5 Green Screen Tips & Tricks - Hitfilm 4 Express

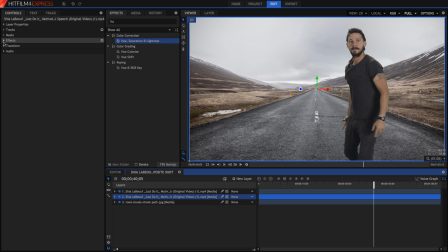Then in the layer below, I'm just going to go into the effects and under the hue, saturation, and lightness, under the master, I'm just going to bring the saturation all the way down. And by the way, we can just see what this has done by hiding the top layer.
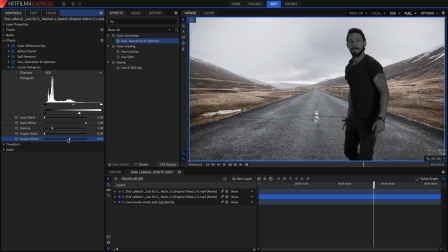And in the levels histogram, I'm just going to get the output white, and I'm just going to drag it all the way down so that it's completely black. Then I'm going to go into the warp section, and then I'm just going to go and find the perspective warp effect.
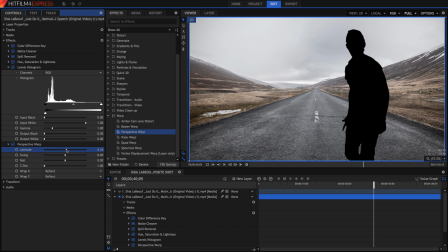And I'm just going to drag it on after all of these. If we change the latitude, we can see it makes it so it's kind of on the same plane.
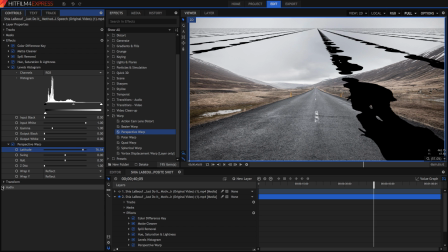What I'm going to do is I'm going to go into the transform.
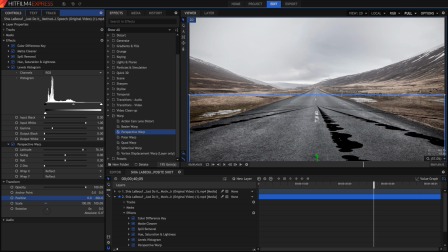I'm going to move it down, until this line is kind of at the vanishing point right there. And then we can adjust the latitude until these lines kind of match. So I think that looks pretty good.
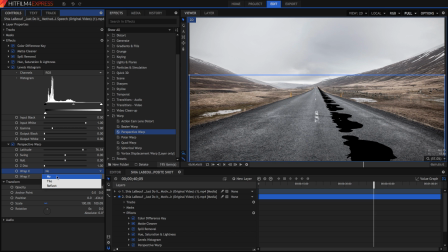What I'm going to do now is on the wrap Z, I'm going to hit none and none, and that way we just have the one shadow.
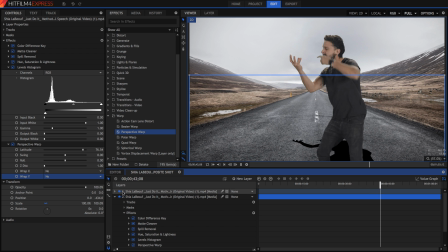If we show our top layer again, we can see the shadow on the ground and it looks not so bad.
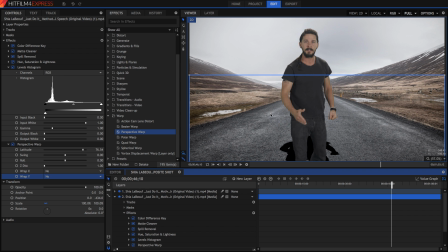What we can do is, because now it's just directly behind him, we can also change the swing.
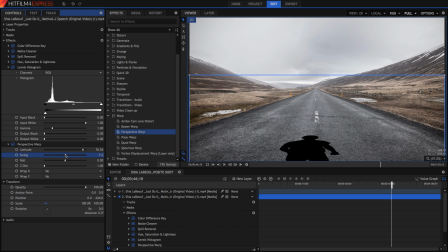So I'm just going to hide the top layer, and we can change the swing to make it rotate around. I'm just going to go ahead and make it rotate around this way. Of course, with the lighting conditions in your background, you might want to change the way the shadows are, and then you can just move the layer into place.
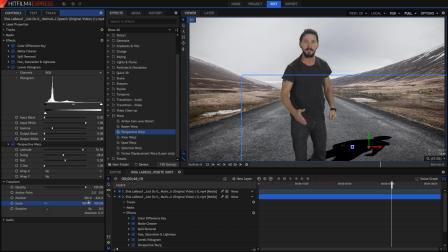What I'm also going to do is I'm just going to unlink the scale, and on the X, I'm just going to scale it in a bit.
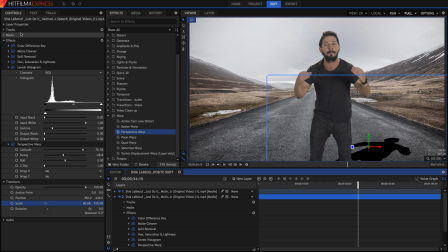And then to finish off this shadow shape, I'm going to, first of all, set the blend mode to be darken or multiply or overlay, and then in the opacity, you can just bring it down until you have the shadow at the desired opacity.
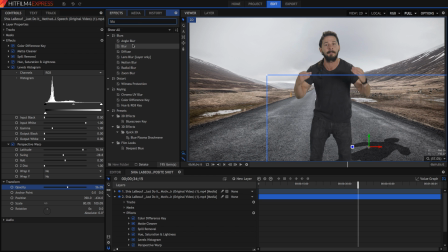Then you can also search up for something like a blur effect. Just drag that on after everything, and it will blur the layer so that it's less of a harsh shadow, especially if you've got more diffuse light like in this scene.
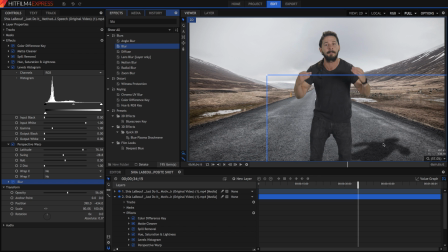Now, to be honest, in this scene, I don't really need a shadow that's pronounced as this, but I'm just doing this to show you guys anyway. So that's the third tip, to add a shadow. The next step is to add a blur to the background.
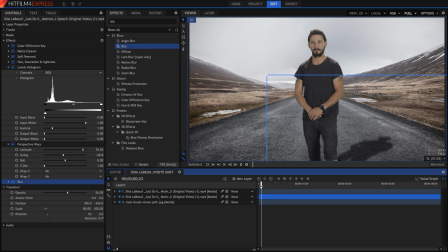This is not necessary, and of course, the footage looks pretty great like this already, but it's just an optional thing that you might want to think about doing.
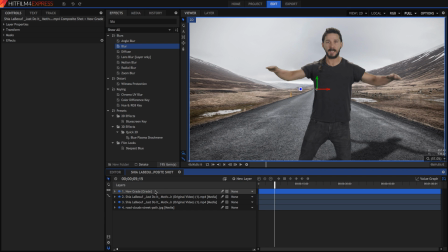What I'm going to do is I'm going to create a new gray layer. I'm just going to drag this gray layer above the shadow, but below the actual actor. And then I'm going to search for the lens blur effect, or you can use the default blur if you want to reduce render times.
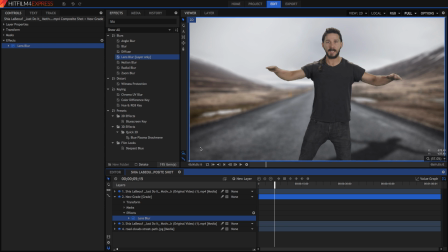But I'm just going to grab the lens blur effect, and you'll notice that it provides this really nice,
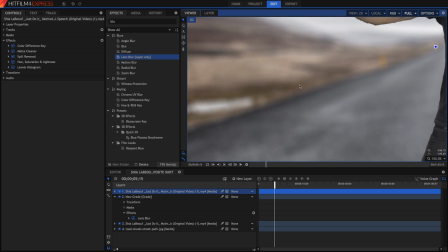smooth looking blur, which you'd find on the out of focus areas of a camera lens.
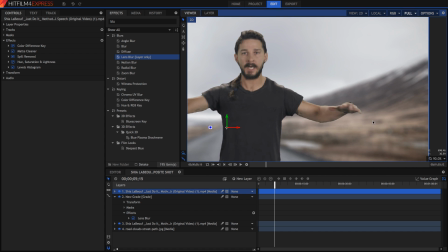This looks really nice, and it's a really cool realistic effect.
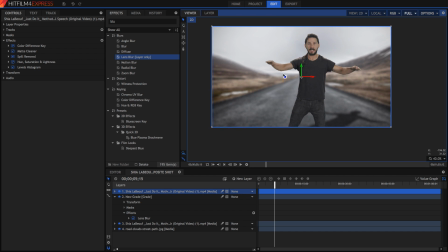Now that looks pretty good actually, but I'm just going to add a quick mask, and then I'm just going to turn off the lens blur effect to reduce lag, but I'm just going to add a mask onto the lens blur layer. And then if I just check lens blur, I'm just going to open up my mask, I'm going to set it to be inverted,
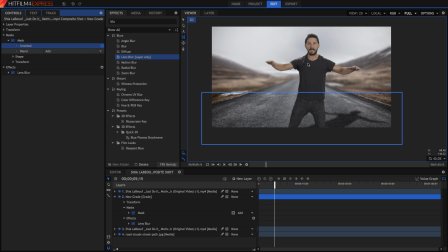and the reason I'm doing this is because I want it to be more blurry the further along it goes. So here I want it to be pretty sharp, and here I want it to be very blurry because it's very far away. So to adjust this gradation, I'm just going to further the strength of the mask, and then in the transform section, I'm just going to move it down a bit.
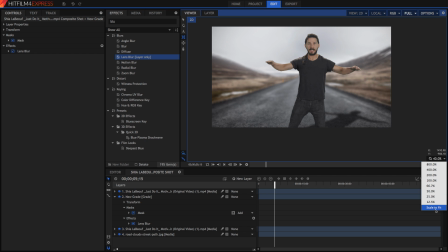And of course, that probably won't apply to your scene, it's just something that applies to my scene, so again, without the mask,
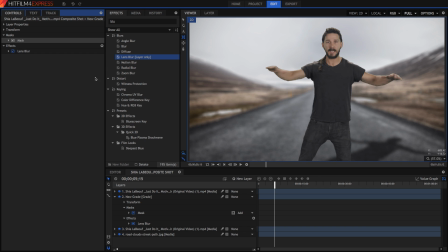and with the mask, some of this bit is sharper. And then my final tip, my fifth tip, is that once you've put all of the actual green screen elements together, make sure that you do a final color grade over everything.